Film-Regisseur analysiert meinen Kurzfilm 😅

Auch wenn er halt, er sagt Kartentrick, natürlich das Cardistry, hat jetzt nichts mit Tricks zu tun, so Magietricks, sondern halt den Effekt, also den Movement, aber ich meine, er kommt überhaupt nicht aus dieser Schiene, so aus dieser Szene, aus der Bubble. Trotzdem checkt er halt so zumindest die Message da hinter das nicht. Genau, richtig. Und das ist cool. Er versteht den Aspekt, dass das gerade ein Battle ist. Genau. Und er versteht den Plot. Wir hauen uns und kriegen deswegen Schaden sozusagen. Das hat er alles verstanden. Das heißt, Tobi, wir haben doch in der Bildsprache alles richtig gemacht.
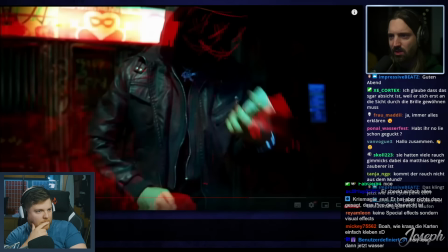Und dass hier die Maske jetzt an und aus geht, ist wahrscheinlich ein Hinweis darauf, dass er ganz gut Leben verloren hat. Würde ich jetzt mal so rein Videospielmäßig interpretieren. Stimmt actually, aber das ist auch ein sehr schwieriges Detail zu erkennen. Ich habe am Anfang, als ich reinkam in dieses Battle, bei meiner Brille einen Knopf aktiviert.
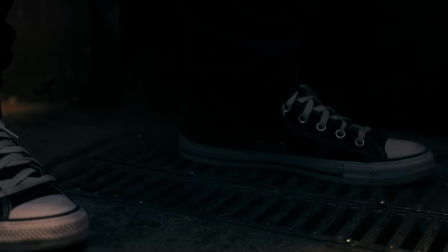(29:47)
Dadurch ist sie vom dauerhaften gelben Leuchten in so ein Blinken übergegangen und die Brille hat gesagt, Battle Mode Activated. Das ist ihm wahrscheinlich entgangen und ist auch absolut okay. Und genau so in dem Moment, wo er so auf den Rauch fokussiert war, in dem Moment, in dem Pico die Jacke so gemacht hat und der Rauch rauskam, in dem Moment ist auch seine Maske. Das haben wir auch ganz geschickt gemacht. Ich stand off-camera und habe den Knopf in dem Moment gedrückt, den er so gemacht hat. Ich habe nämlich dann dafür gesorgt, dass die Maske bei ihm auch nicht mehr konstant leuchtet, sondern plötzlich anfängt zu blinken. Das ist alles bewusst gewesen, um zu zeigen, wenn unsere Masken blinken, sind wir im Battle-Modus.
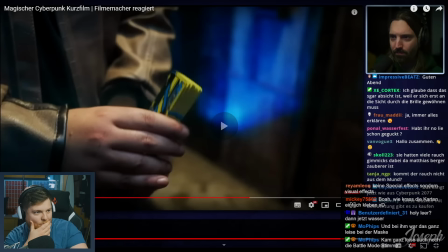(30:24)
Ist ihm jetzt entgangen, ist auch absolut okay. Das sowas fällt einem wahrscheinlich als derjenige, der das nicht produziert hat, fällt einem das wahrscheinlich erst mal fünften Gucken auf, denke ich mal.
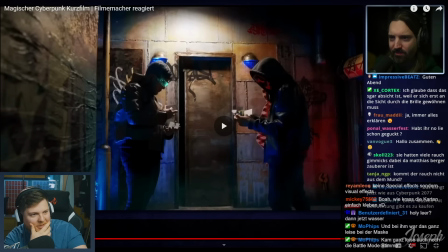(30:38)
Jetzt bin ich gespannt, ob ihm auffällt, dass an der Tür jetzt ein V-Effekt kommt. Nicht nur an der Tür, an der Wand auch.
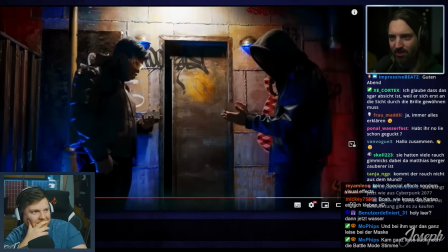(30:44)
Und auch an der Wand, ja. Das ist ja auch schön, hier dieses Detail, das hier hinten. Okay, es ist ihm auch gefallen.
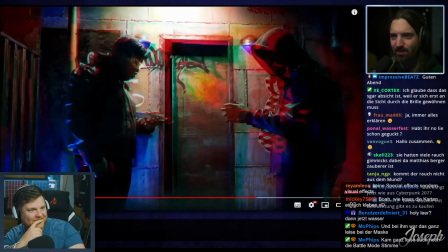(30:49)
Er hat ein sehr gutes Auge. Auf der Wand jetzt so Texte erscheinen, weil das ja alles eine digitale Welt ist. Ah, hier ist die Nebelmaschine. Okay, dann wird das eben auch echter Rauch gewesen sein. Das sieht auch immer viel schöner aus.
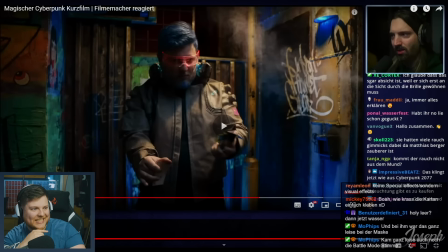(31:04)
Ist so, wenn der ganze Raum voll ist mit Nebel, viel schöner. Wenn du eine Bewegung zur Seite machst, halt nicht diesen 2D-Nebel hast.
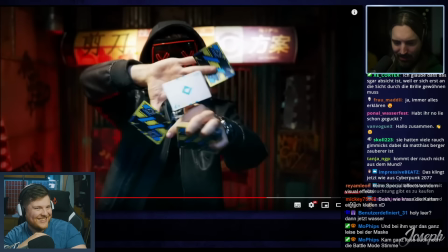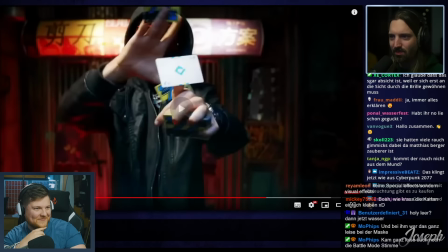(31:19)
Also ich bin da gar nicht drin, es ist wirklich nicht meine Weltkartentricks, aber ein paar von den Sachen sehen schon sehr cool aus.
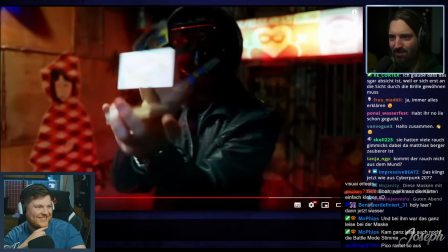(31:28)
Also vor allem wenn es dieses Anti-Schwerkraft-Gefühl gibt.
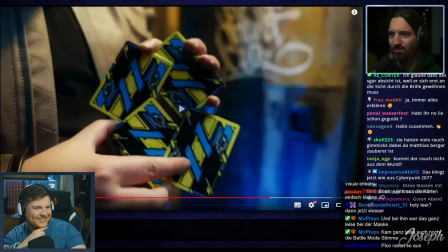(31:34)
Hier zum Beispiel, das ist schon sehr cool.
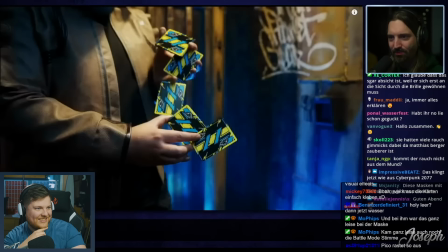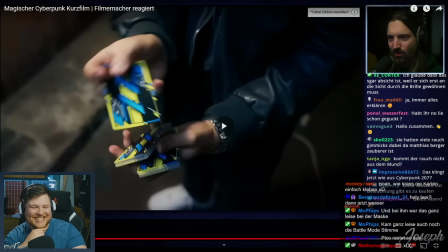(31:43)
Sei ruhig, er weiß nicht, dass der Worm kacke ist.
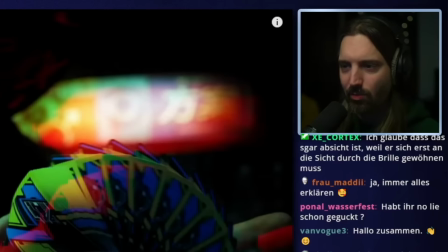Ich habe nur leider keine Übersicht, wer jetzt führt im Kampf. Das stimmt. Das wäre Next Level gewesen, wenn man es die ganze Zeit gesehen hätte. Aber genau, du hast recht, ab jetzt sieht man es. Jetzt schon ein bisschen mehr. Digga, warum nicht mir denn alles vorrück?
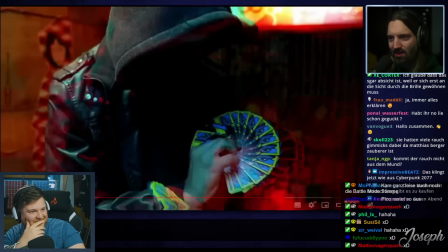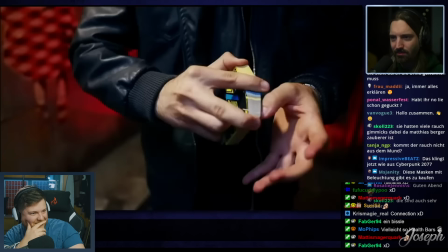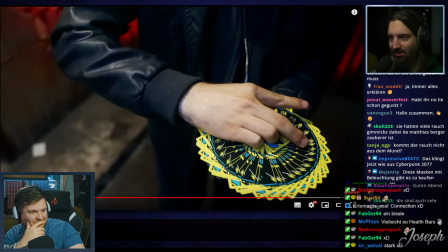(32:17)
Also das sind echt coole Effekte. Also wenn das wirklich so total digital aussieht, die sind auch schwer. Das kann ich mir vorstellen, dass das schwere Tricks sind. Das ist ja ganz oft so, um etwas wirklich leicht aussehen zu lassen, musst du sehr, sehr lange üben.
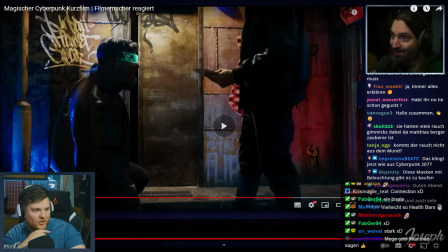(32:30)
Und das ist meistens sehr kompliziert, aber das ist halt die hohe Kunst. etwas... Korrekt, ja. Der Pico macht das, seit er laufen kann, gefühlt.
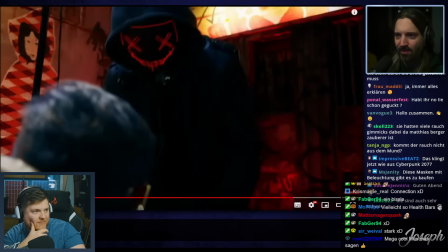(32:36)
Deswegen, der macht sein ganzes Leben nichts anderes als Karten mischen. Sehr kompliziert, das sehr leicht aussehen zu lassen. Haben wir ja eben beim Julian-Berben-Video auch gehabt, mit den Tricks. Mich vernichten und mir in die Augen schauen. Und jetzt gehen wir wieder in sein Main-Theme in der Musik über.
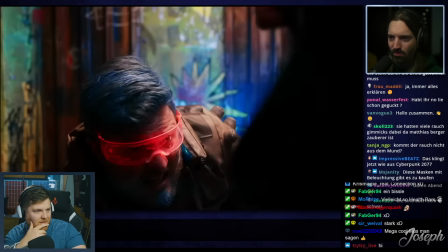(32:49)
Gar nicht so eine schlechte Idee.
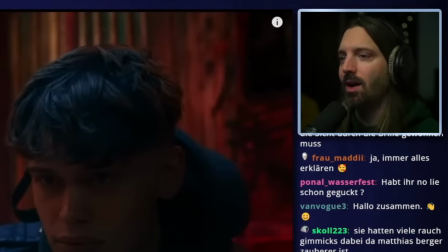Ah, okay, da hab ich jetzt auch... Cool, für ihn war es ein Plottwist, nice.